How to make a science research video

Hello there, my name is Lee and I've been asked to help you make your very own research video, so here are just some quick tips and pointers to make your video look great. Now it can be almost impossible to hold a camera steady by yourself without shaking it,
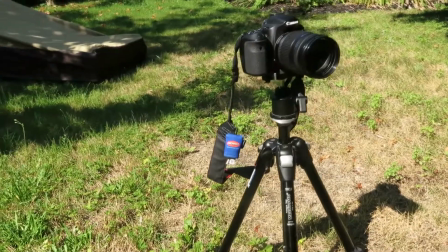so why not try using a tripod or resting the camera on a flat stable surface like a bookshelf or a desk.
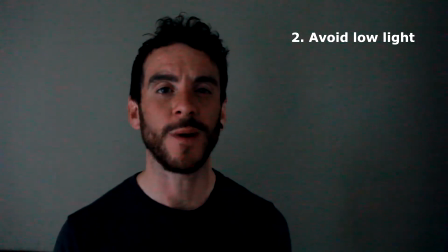Try to avoid filming in low light, otherwise your image might appear to be very pixelated, dark and kind of gloomy.
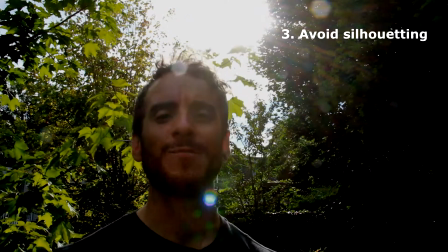Now filming outside is a great way to add some light and energy to your video but
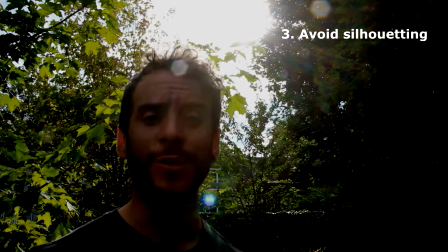make sure that the Sun is in front of you and not behind you otherwise you're going to look like a very dark silhouette. Now when you get around to talking to the camera try coming across as friendly and enthusiastic and talk in a rhythm of voice that comes naturally to you.
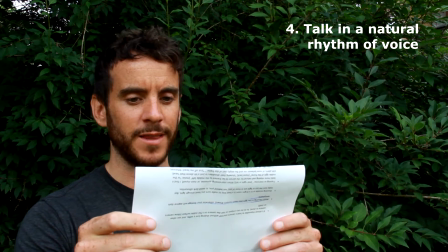Whereas if you read off a script or talk like this it could come across as being a bit odd.
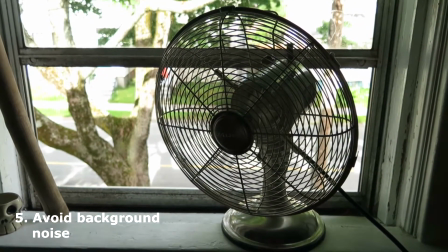When you start recording dialogue, try to avoid background noises like air conditioning, wind and road traffic.
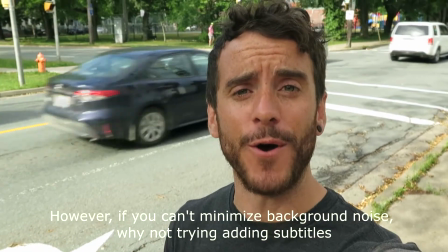However, if you can't minimise background noise, why not try adding subtitles?
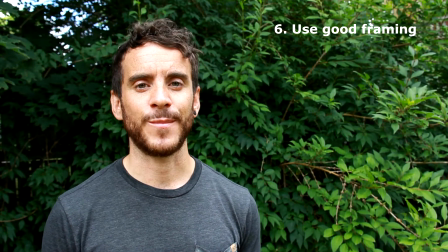Now when I'm talking to the camera or interviewing someone else, I feel like the shot has a much more natural,
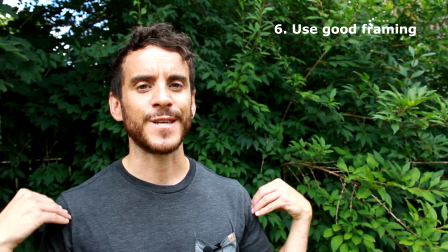friendly kind of feeling when I can see from their shoulders up to the top of the head with a bit of space at the top there.
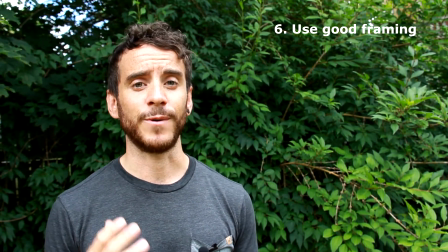I also think it looks better when the person stands slightly to the middle left of the frame or to the middle right of the frame As
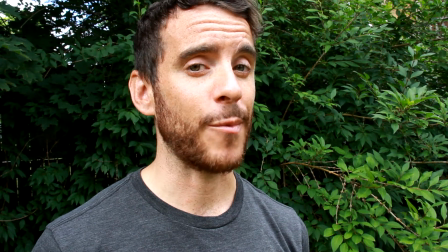opposed to them talking over here or standing too close to the camera Or standing in the middle of the frame and talking directly to the camera,
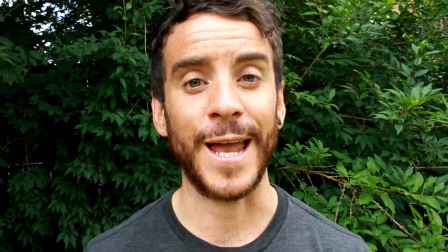which could come across a little bit too intense Now a really great way to make your video more interesting and engaging is to cut to multiple angles during the same scene
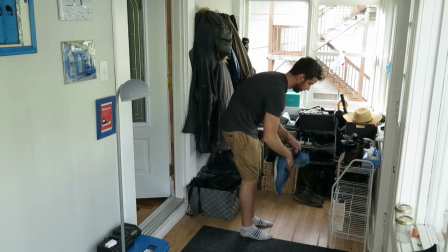So here's a long shot of me putting on my shoes getting ready to head outside now as I filmed all of this
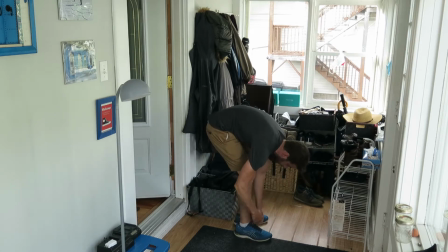from a single angle the result is a very boring unengaging video that
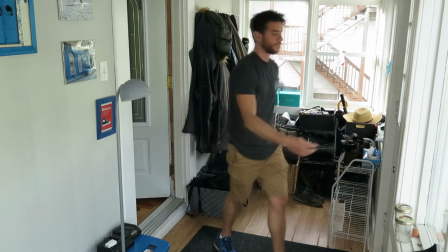appears to be much longer than it really is now
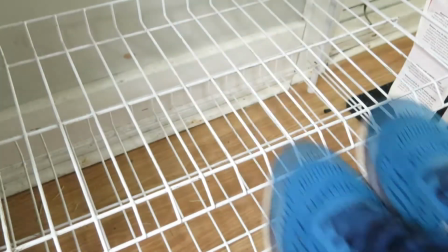here's the same scene again but filmed from several angles as you can see it's now much more interesting and engaging
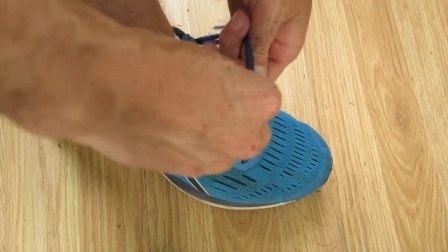and I did this by recording the scene multiple times using just one camera well that should be more than enough to get you started it on your very own research video. I will leave you with one final tip and that's to be careful when adding music to your video and using any video transition effects. Now, it's your turn.